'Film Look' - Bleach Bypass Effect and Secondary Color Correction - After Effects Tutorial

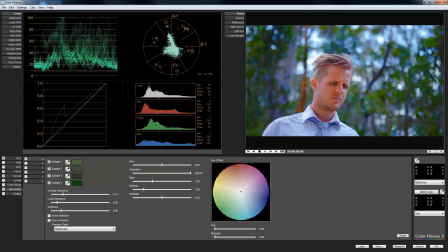(8:30)
So I think that's about it. So let's turn that off, take that back to zero, saturation back to normal. So back to square one again, but we have all of the green colors basically selected from our dark greens to the bright greens.
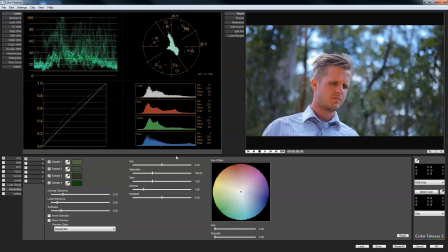(8:45)
And now if we start manipulating again all these settings, it's only going to affect the greens. So let's add a bit of a yellow tint, and we'll take the saturation out a little bit.
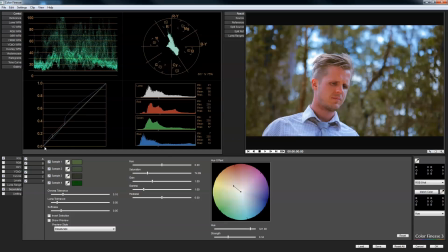(9:06)
Now, yeah, let's not touch that.
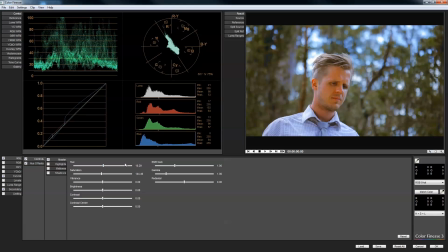(9:10)
We might have to come in here and make his face look a bit more normal.
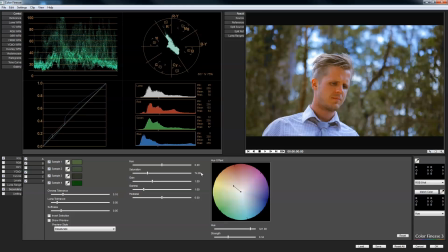(9:20)
Yeah, I think that looks good. So basically, yeah, just jump in there, the secondaries, and change that.
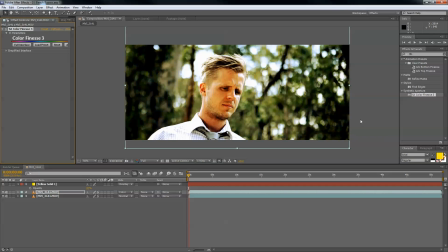(9:26)
And now you can see that that's pulled out. Let's go back. Greens are very kind of dark. I just press undo, and let's go forward again, redo. And you can see that the yellow tint now is coming through on the greens.
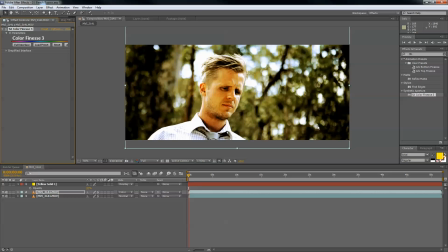(9:39)
It kind of just finishes off the effect, I think. The nice, hot, dry kind of look.
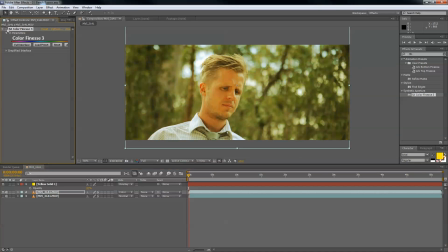(9:50)
So kind of from that
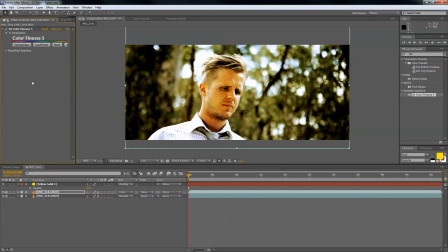(9:56)
to that. So I think it's a cool look. So just, I suppose to recap, in this bottom layer, we just jumped in and crushed the blacks from both sides.
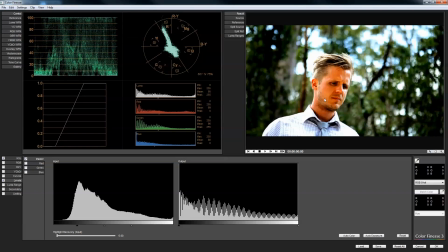(10:14)
So here, and then we brighten it up also, make it nice and bright, but obviously it doesn't look very, very nice just the way it is like that.
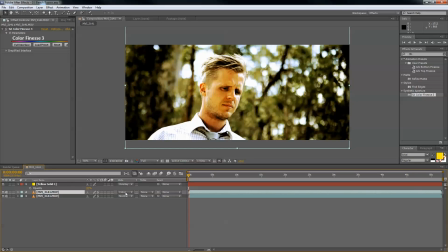(10:22)
So we introduced this layer here to put down the color information so it looks a little bit more natural,
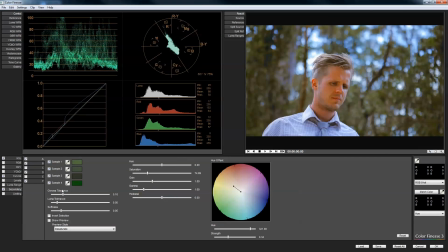(10:30)
and then to take out the greens in the secondary kind of section there.
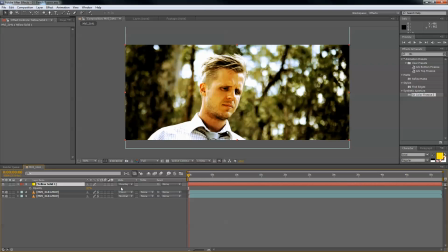(10:38)
And then we put our yellow layer about 33%. It looks nice with a transfer mode of overlay.
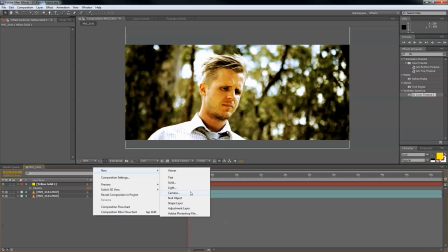(10:46)
And just quickly, we'll chuck in a vignette because,
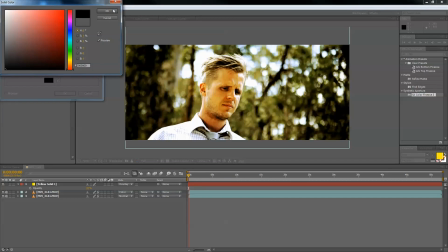(10:51)
as you know, there's no color correction tutorial is complete without a vignette.
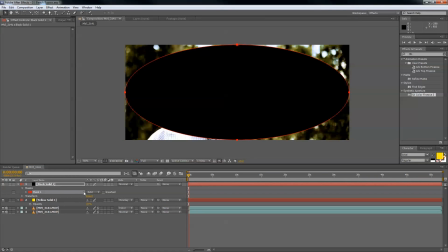(10:57)
Not really, but so just jump in here. I double clicked on the ellipse tool, and that gave us a nice ellipse mask on our black solid. So that should be come up, but if it doesn't, just press M on your solid, and it'll bring up this kind of little duvet here.
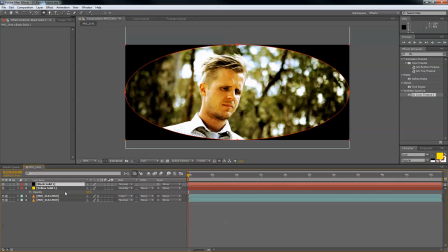(11:15)
And press subtract, and press F, sorry, to bring up the feather. So bear with me if you already know this, I'm sorry, but probably some people didn't know.
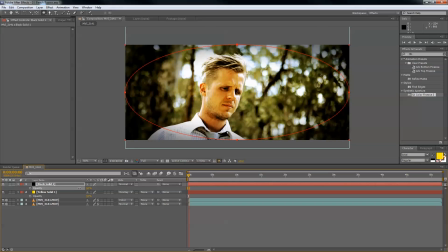(11:27)
So press F, yeah, and then T for an opacity, our opacity, and then kind of bring that down and to there. So it kind of brings your attention to this. It doesn't really do too much, does it?
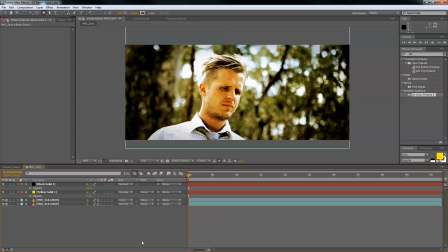(11:47)
Brings attention to his face a little bit more. So yeah, that's about it. I think that looks nice. So if you want to download the footage, jump on the blog. Like I said, just in the description, it should have a link to the blog.
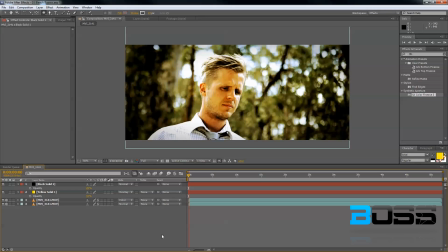(12:02)
But if you're looking at this video in one of these dodgy YouTube websites that doesn't kind of provide you the description or link,
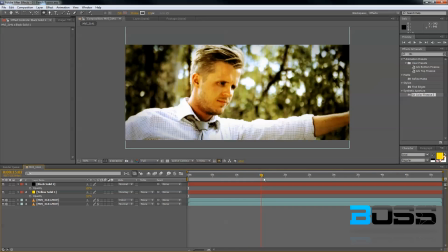(12:09)
I just Google Boss Studios blog and you should be able to find it there. So you can download the project files,
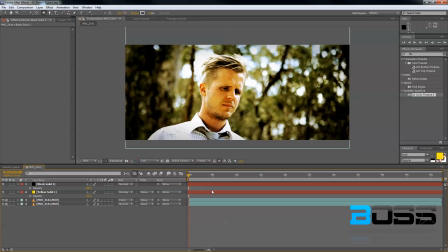(12:16)
the footage, and have a look at some of the other tutorials on the blog.
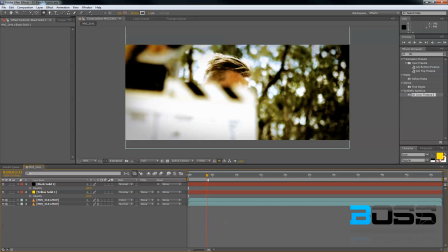(12:21)
And so I hope you enjoyed this and hope it was helpful.
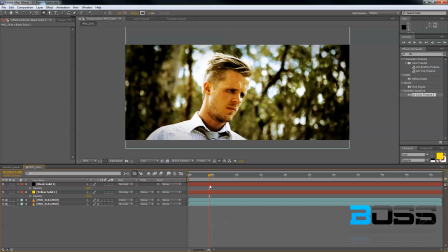(12:25)
Feel free to leave some comments or some suggestions of some tutorials that you'd like to see. So that's about it, and I'll see you around.